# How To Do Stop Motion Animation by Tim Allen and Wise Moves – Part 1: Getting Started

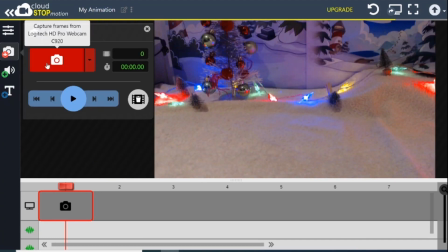(11:37)
Anyway, I do want a frame where you can see the background before my character comes in so let's capture a frame it takes a moment for it to appear there we go I'm now going to capture another frame there
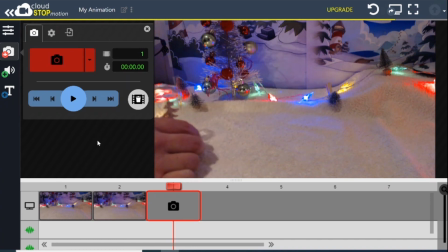(11:52)
it is and I'm ready for my character to start coming in mr. snow globe is gonna start zooming in I'm gonna have him halfway into frame to begin with and
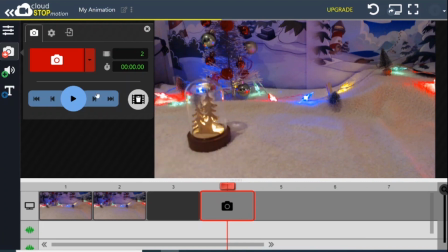(12:03)
then I'm gonna move him a little bit further as you can see it takes a moment for the screen the image to appear
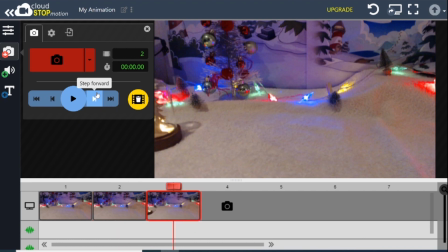(12:09)
there is it's a slight delay sometimes that took a
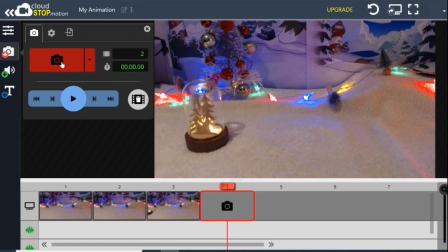(12:14)
few seconds would appear but it did indeed come okay he's now I've moved him forwards
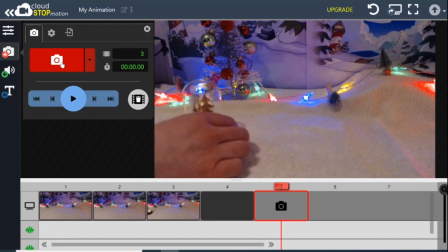(12:19)
I'll take another frame this is the bit an animation where you're moving things as they say
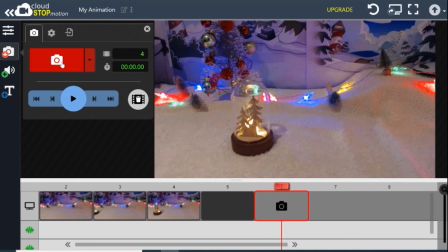(12:24)
just a tiny amount and of course the larger the movements you take the faster character moves it may be small movements then he'll move much more slowly and
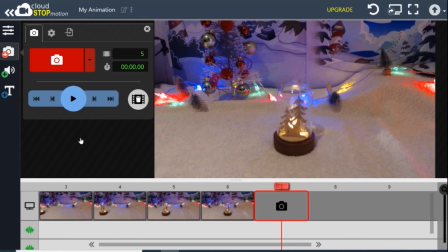(12:39)
once again I'm going to use the left and right arrow keys to go through through the animation frame by frame so
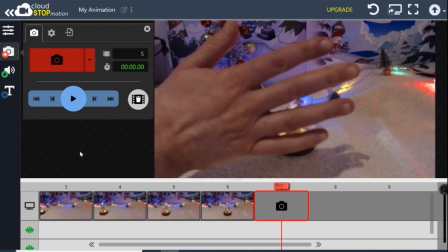(12:51)
there you go you can see it whizzing through followed by the live image left and
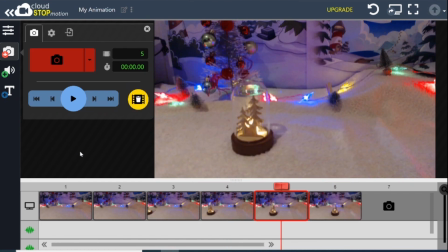(12:56)
right arrow keys to see the snow globe frame by frame and then live
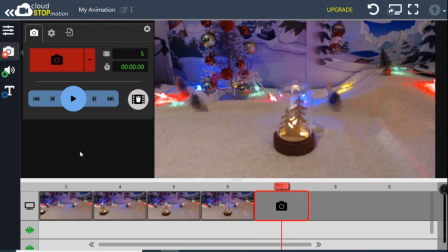(13:00)
the one I'm about to take next right I'm now the stage where I'm going wants him to finish his skid in and kind of um he's going to come to a big break of a stop so his inertia is going to push him and rotate him more this way
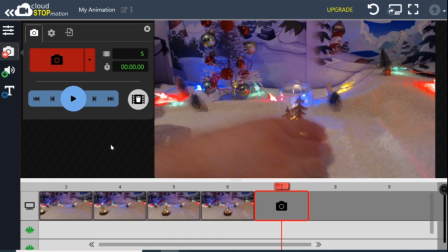(13:17)
and to do that i'm going to need to pop something underneath him and i'm going to actually use a blob of blue tack now i'm going to put
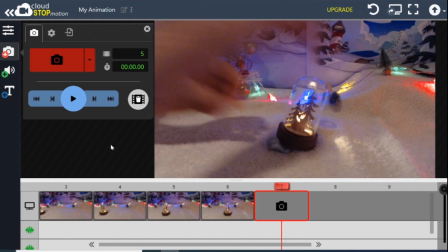(13:25)
it behind him so you can't see it but effectively i'm doing something like that but i'm actually going to
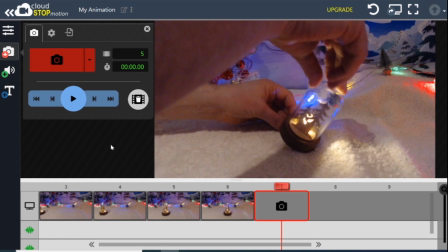(13:31)
do it so that i put the blob of blue tack behind him so you shouldn't really be able to see his movement.
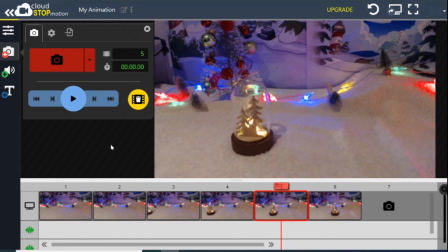(13:37)
Again using the lift and right arrow keys and I can check how far he's moved and note there you can see my shadow
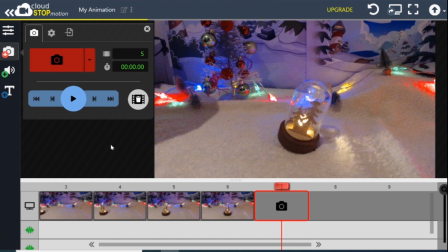(13:44)
is in shot that's because I'm leaning in so before I take the frame I want to make sure that I lean out otherwise you'll see my shadow when I take the frame and this time I want him as a skid just a little bit the inertia the
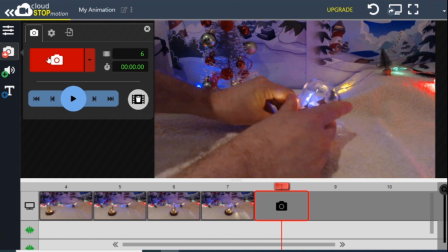(13:57)
momentum is making him go a little bit further so I'm going to put a bit more blue tack to lean him just that bit more.
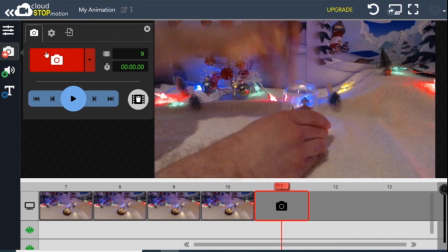(14:04)
It's one of those things where it's quite hard when you're watching someone else animate to work out what they're doing.
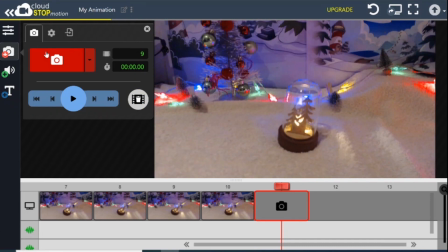(14:10)
But all will make sense in a moment. There we go. So effectively I'm going to rock, I'm rocking him from one side to another and each time I'm basically putting Blu-Tack underneath him but I'm doing it behind him so you can't actually see the Blu-Tack to the camera.
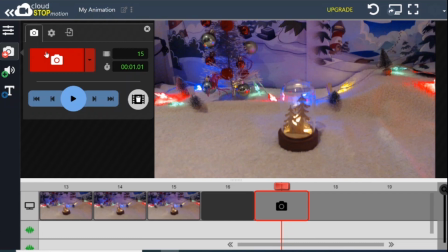(14:26)
And this will be the very last tilt that I do. So I'm trying to make this tilt a little bit smaller than the previous ones.
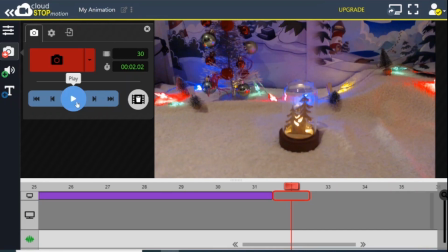(14:34)
Now let's push the play button and see it all coming together. There we go you can see a quite a silly skin into place and you don't see the blue tack either. Okay now just for fun I'm gonna make one more adjustment and
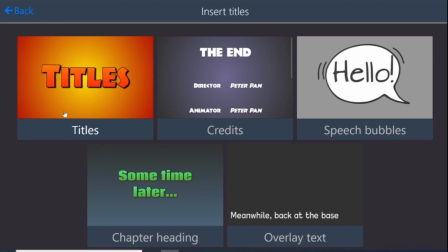(14:54)
if I click on the T here you can add things so you can see titles, credits,
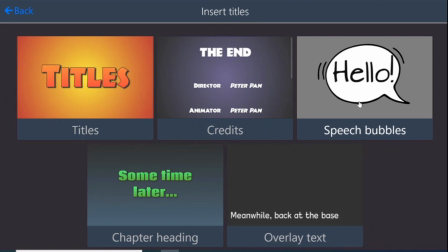(14:59)
chapter headings, overlays and And I'm going to go for a speech bubble.
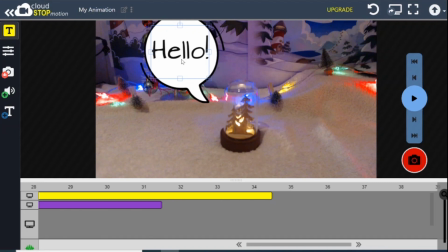(15:06)
There you go. And as you can see, it automatically appears in front of my snow globe. And I'm going to do... It's a bit big for me. So I'm going to grab this corner here and make it a little bit smaller.
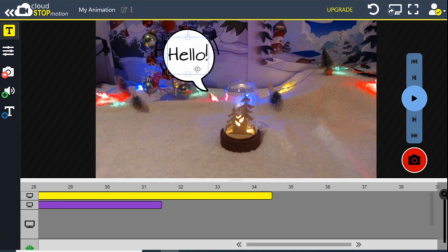(15:18)
There we go. And he's saying hello.
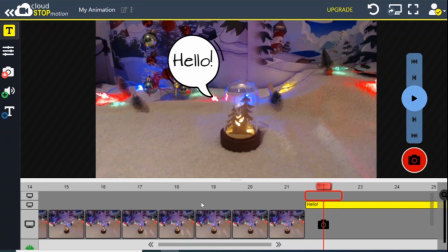(15:23)
Okay, so now I'm going to come down to the timeline here at the bottom where we can see the frames I've taken so far. and this is the hello speech bubble I've just added.
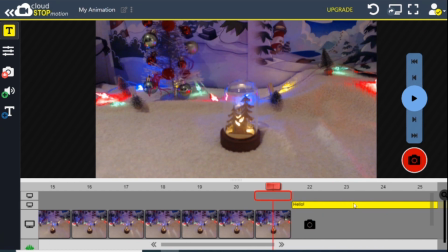(15:33)
I can of course use the left of my arrow keys to go back through my animation and you can see that
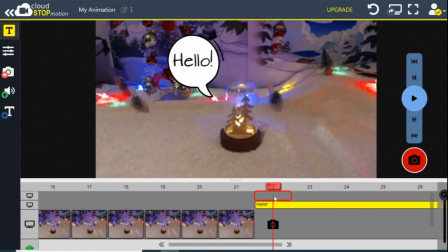(15:39)
the hello speech bubble appears when I get this yellow bar here. So that's what I want.